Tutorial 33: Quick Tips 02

Hey, what's up, guys? I am Joe from Workbench, and this is a quick tip video for people that are new to animation.
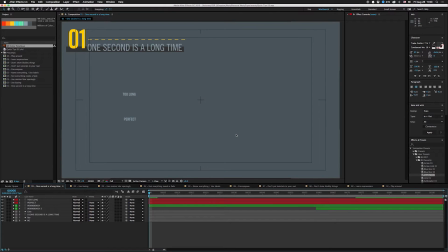(0:14)
So let's get right to it. So the first mistake that new animators make is that they think that one second is a long time. Every animation, when you start out, you're making it like a second, and a second is forever. So you might think this first one is actually good speed, and it's not bad, but the second one is just much more impactful.
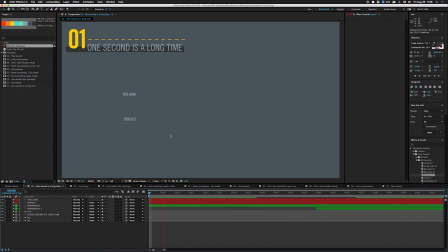(0:31)
It comes in, it slams in, you're kind of like, oh, what happened? You don't really want to have, like, your audience see exactly what you did. animation is kind of like magic in a way in that you don't want people to see your sleight of hand motions as you're animating something on screen. You don't want to give everything away because it's kind of boring. So the next point, use easing.
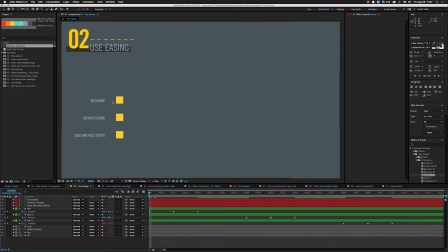(0:49)
So if you're unfamiliar with what easing is, it's basically acceleration versus like speed. Acceleration and easing are how speed changes over time. So as you end your motion, you can slow it down gradually, or you can speed it up as you start the motion. It's a good way to give objects mass and inertia. So the first one just kind of goes off and then comes back.
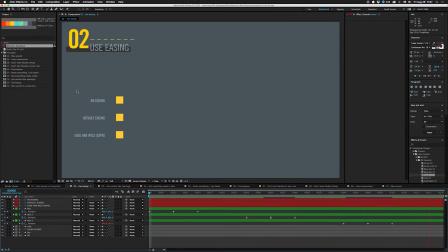(1:08)
Second one has a little bit of easing in and out. The third one has a lot of easing in and easing out, using EasonWiz. Now if you really want to tweak this, you can click here and click here. You don't actually have to click this. That just makes sure that it shows if you have something else selected. So if you go over here and click that, it'll show you both.
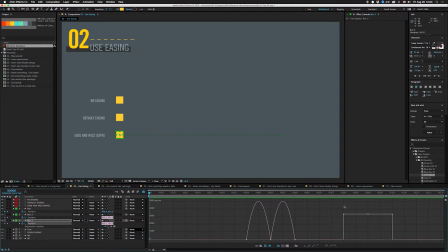(1:24)
If you have an expression like EasonWiz, it's going to show up like this, which is actually not what it's doing. So what you want to do is go down here and it'll show the post-expression graph. So you can actually see kind of what shape it's going to make. All right, so I'm gonna turn that off and I'm gonna go back here and I'm gonna turn that off It turns that on automatically when you click the other one you can pull out these handles
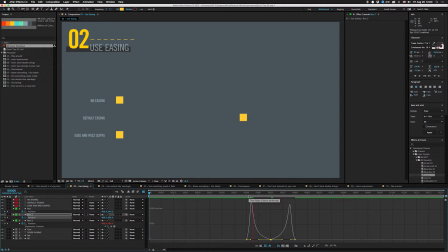(1:42)
And kind of make that shape as you can see it's gonna slow down when it gets to the right It's kind of like how a falling ball works or anything with gravity. It holds at the top a little bit Okay, the next mistake I see and it's a little bit of my personal preference I don't really use motion blur like hardly ever Some people use it and it's okay I mean you can see it's it's all right and you can change up the samples
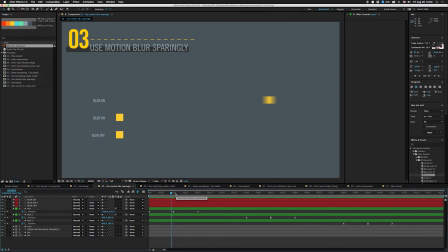(2:01)
and stuff so that doesn't like get too faded up in here But unless I'm matching something to actual footage that has motion blur in it, I don't really use it This is what it looks like that's with it on that's when it's on on something faster And that's with it off I kind
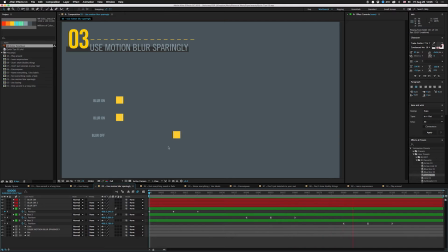(2:17)
of like the more traditional animation approach of just it moving out and coming back in for a lot of things back in the day Nobody really drew in like motion blur as their keyframes and your eye kind of makes it up anyway The next big mistake I see a lot of new people make is that they tend to fade everything in but not everything needs a fade and this isn't just
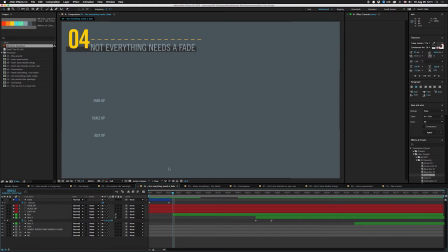(2:33)
animators a lot of times the new editors will just like to put dissolves all over everything and you could just use a straight cut in an animation it works the same way fading in things kind of calls attention to hey this wasn't here a second ago a lot of times something more abrupt is
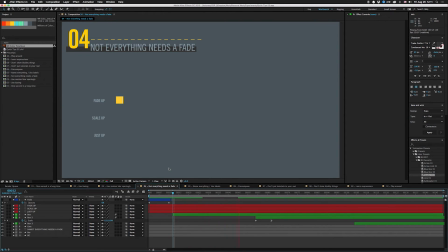(2:47)
actually smoother so let me show you real quick so that one fades up scale up is nice but look at that just up works too sometimes you can just pop it on and move it it looks fine if you don't scale it up or do something else more clever and even if you're scaling you don't have to start from zero this one does but you can start at 20.
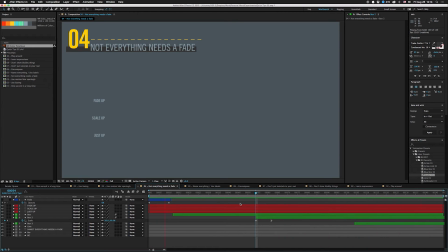(3:06)
see that looks fine your brain and the persistence of vision will kind of merge those things together and it'll look smooth especially if there's a quick move or something right after it all right the next big thing that people don't do is naming their layers and using labels right here i have all of my background stuff set to a none label so that i know it's not to be touched in this thing everything i'm working on right now is
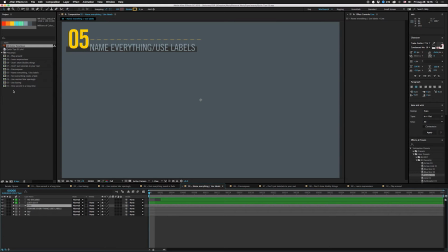(3:26)
green i have everything named my pre-comps everything is all organized keep organized and you'll work faster. People are going to make changes on the stuff that you're working on. And six months from now, if you don't have things named, it's going to mess you up. No excuses, just do it. If it works for Nike, it'll work for you. All right, the next helpful tip is to pre-comp things.
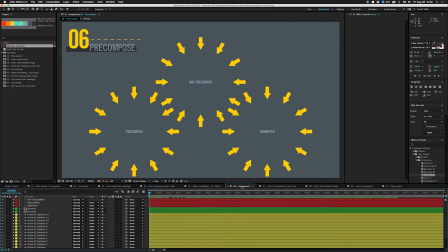(3:44)
You might already do it for organization, but there are other benefits too. For example, if you pre-comp things and you have multiple copies, After Effects only needs to render one instance in most cases. So that'll actually save you render time. But there's another benefit to pre-comping things. So you have these arrows, these arrows, these arrows.